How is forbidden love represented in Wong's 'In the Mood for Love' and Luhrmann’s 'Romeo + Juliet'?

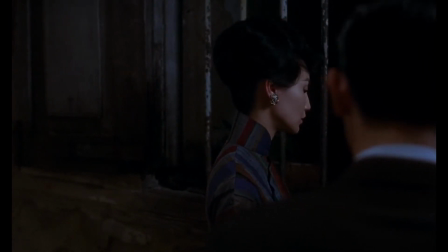This isolates the aspects that are changing such as the details of their relationship and their
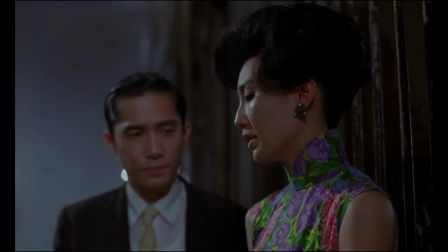growing feelings for each other despite the fact that their relationship remains both hidden and non-sexual.
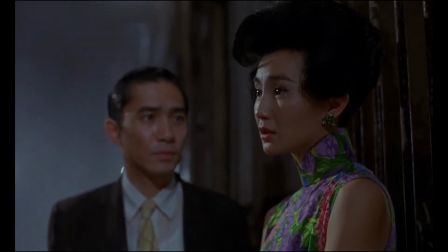Their affection develops while remaining constrained due to being forbidden.
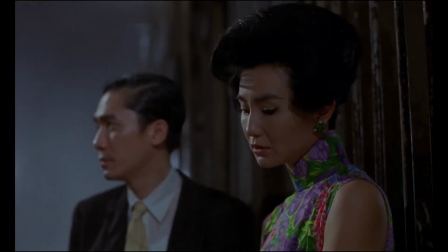In contrast to his subtle use of cinematography to present the narrative Lerman uses dramatic
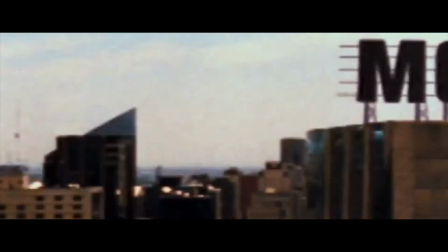editing with fast camera movements and extreme shot types to intensify the Shakespearean text,
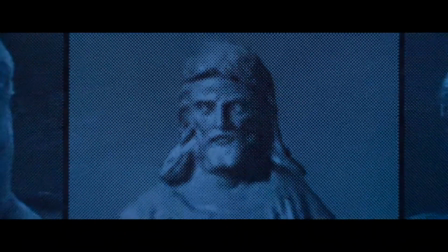enforcing a sense of foreboding and dramatic irony as alternating perspectives reveal events to the audience.
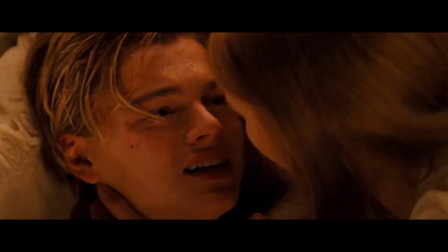Repeated use of close-ups throughout the film, especially at moments of high tension, can be seen to exacerbate the emotions being portrayed.
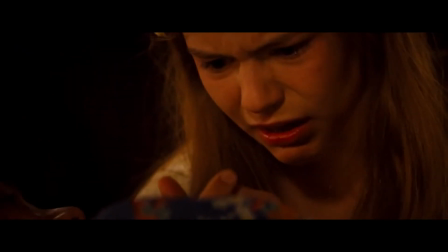This presents the conflict between the two families in the extreme, which demonstrates why Romeo and Juliet cannot easily be together.
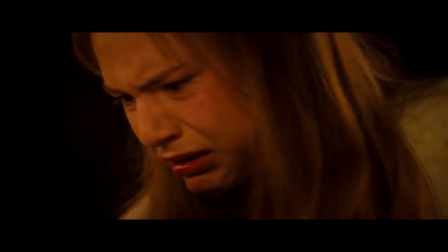Furthermore, the use of close-ups also communicates the passion between the couple and the passion which is felt by the supporting characters.
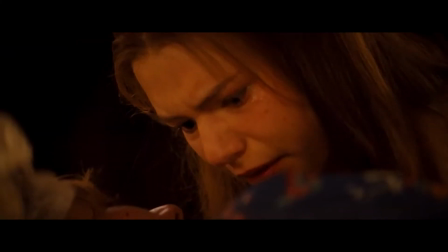This helps to concrete the film within the romance genre amongst the heavy action sequences present throughout the film.
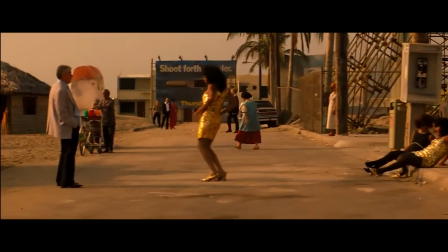Close-up shots are contrasted with wide-sweeping shots and panning. This heightens the romanticism by creating a sense of awe and magnetism. Camera angles and zooming also establish the tensions between the Montagues and Capulets, the police and Romeo and Juliet.
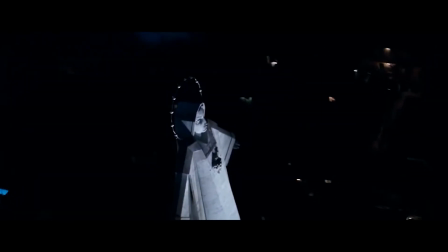Severe and often high angles, sometimes point of view shots from the police in helicopters or from Juliet's balcony,
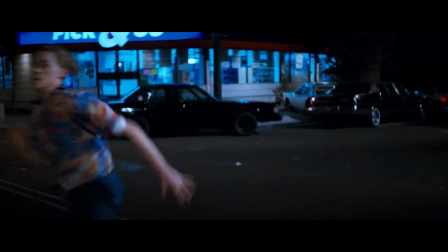intensify the danger in the street fights and in the risk of the forbidden romance. Juliet is often seen looking down from a higher angle on Romeo.
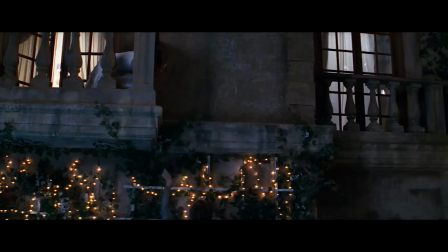This quotes the iconic balcony scene of Romeo and Juliet, as well as heightening the reverence Romeo has for her.
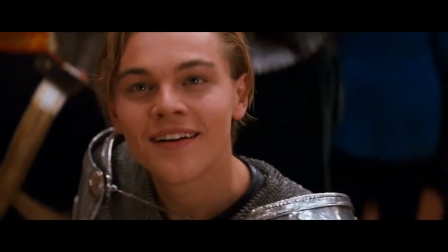This sets them on two separate spatial levels, showing how they belong to opposing backgrounds.
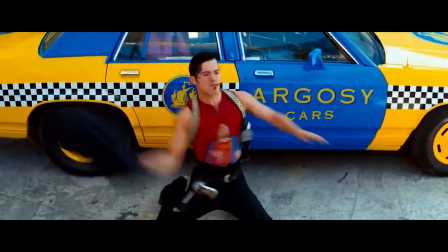Zooming is used to demonstrate instability, chaos and fast-paced action.
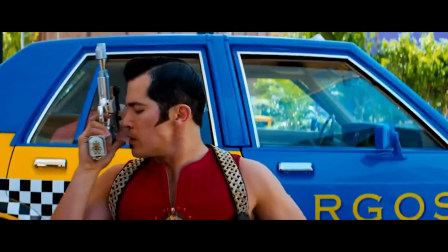Often being used when characters are entering forbidden territories,
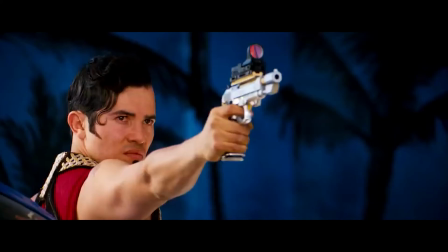this camera movement embeds the idea of accidents occurring due to the haste and rash actions of the characters who are consumed by their conflict and competition.
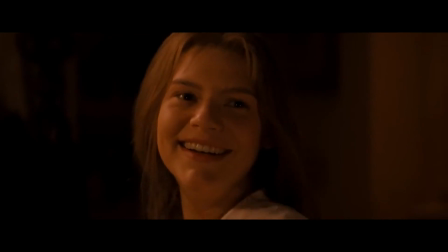This builds up to the destruction of Romeo and Juliet and their romance. Forbidden love is destructive by nature as it exists within dangerous territory.
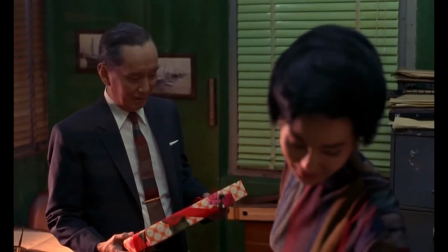Mise-en-scene is also used to represent forbidden love. A long first hints at the affairs of the lead, spouses and Mrs Chan's boss, through the use of props and costumes.
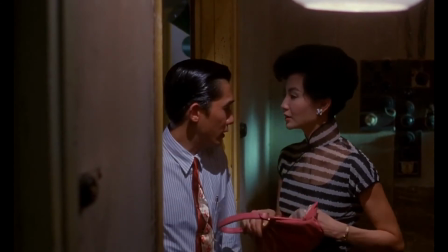The same gifts are bought for the spouse and the lover, symbolising the two-faced nature of adultery.
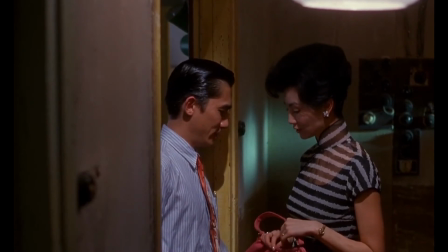These gifts are the details that are noticed by Mrs Chan and Mr Chow, the first bonding factor that brings them together to deal with their broken marriages.
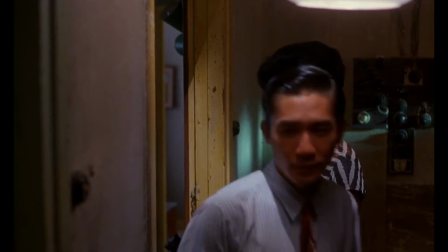This, again, presents forbidden love as destructive by nature, something that is not solvable by the bribing nature of gift-giving.
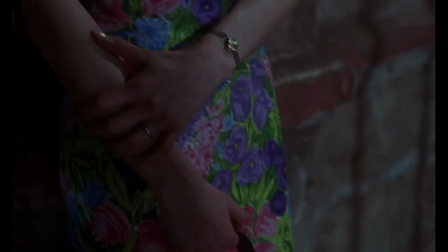The many stylish Chong Sam dresses Mrs Chan wears throughout the film can be seen as an outward expression of her need to be loved,
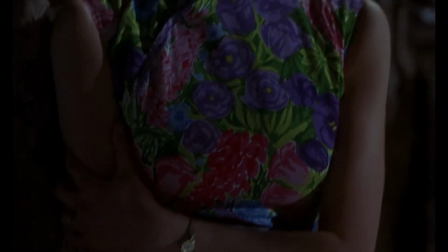which is not being fulfilled by her marriage. Her relationship with Mr Chow begins to fulfil this.
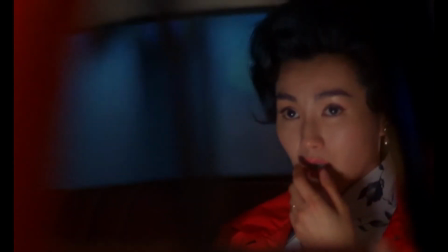Blocks of bright red, blues and greens contrast with deep shadows.
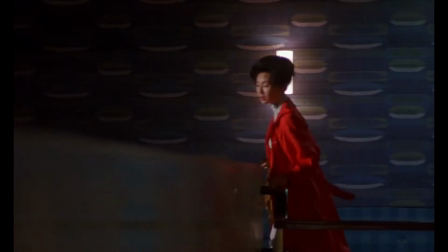This nostalgic noir-inspired atmosphere creates the feeling that tradition is at the forefront of the characters' minds, as well as their rules around love.
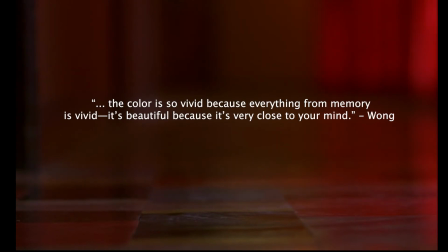Wong says, The colour is so vivid because everything from memory is vivid. It's beautiful because it's very close to your mind.
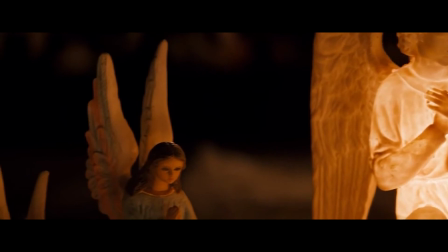Mise-en-Cene is equally important to Romeo and Juliet. Catholic symbolism demonstrates the beliefs and devotion of the characters and the rules around love.
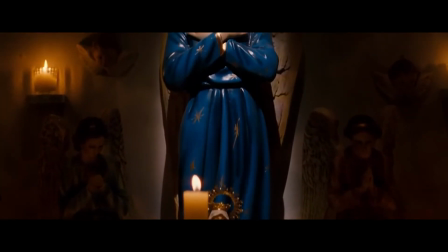Saturated reds and blues are dominant, alluding to the Virgin Mary, who is key to Catholicism and signifies the intensity and passion of their forbidden love.
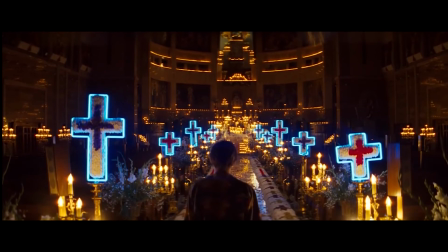The cross is another motif throughout the film, which enforces the concept of faithfulness to their religion and families.
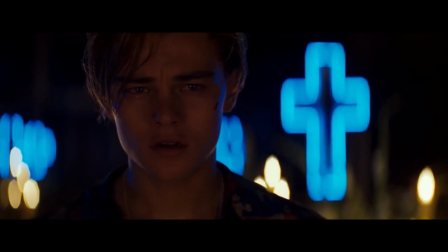Neons are used to counteract traditional concepts, bringing a sense of youth and entertainment.
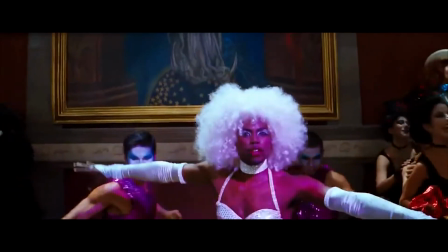This is reinforced by the pop-infused soundtrack. Forbidden love is shown as both sacred and as an impossible desire.
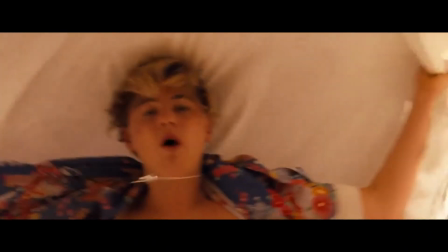The Hawaiian shirts worn by the Montagues symbolize the blooming of passion and romance.
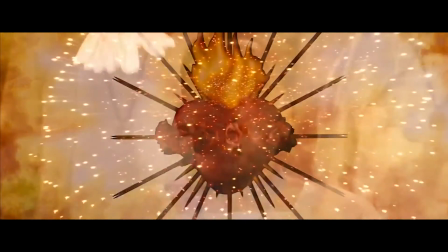The sacred heart of Jesus on Romeo's costume symbolizes his devotion and passion and future suffering caused by his forbidden romance.
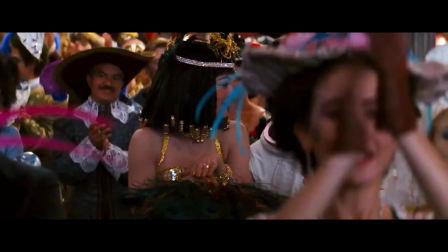The costumes at the masked ball are also key symbols, showing the characters' roles in relation to the Forbidden Romance.
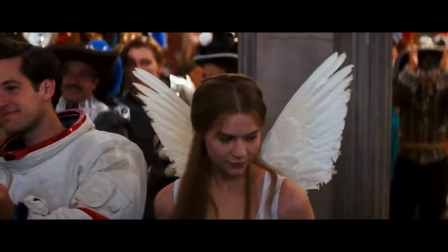Juliette's white angel costume reflects youth and purity.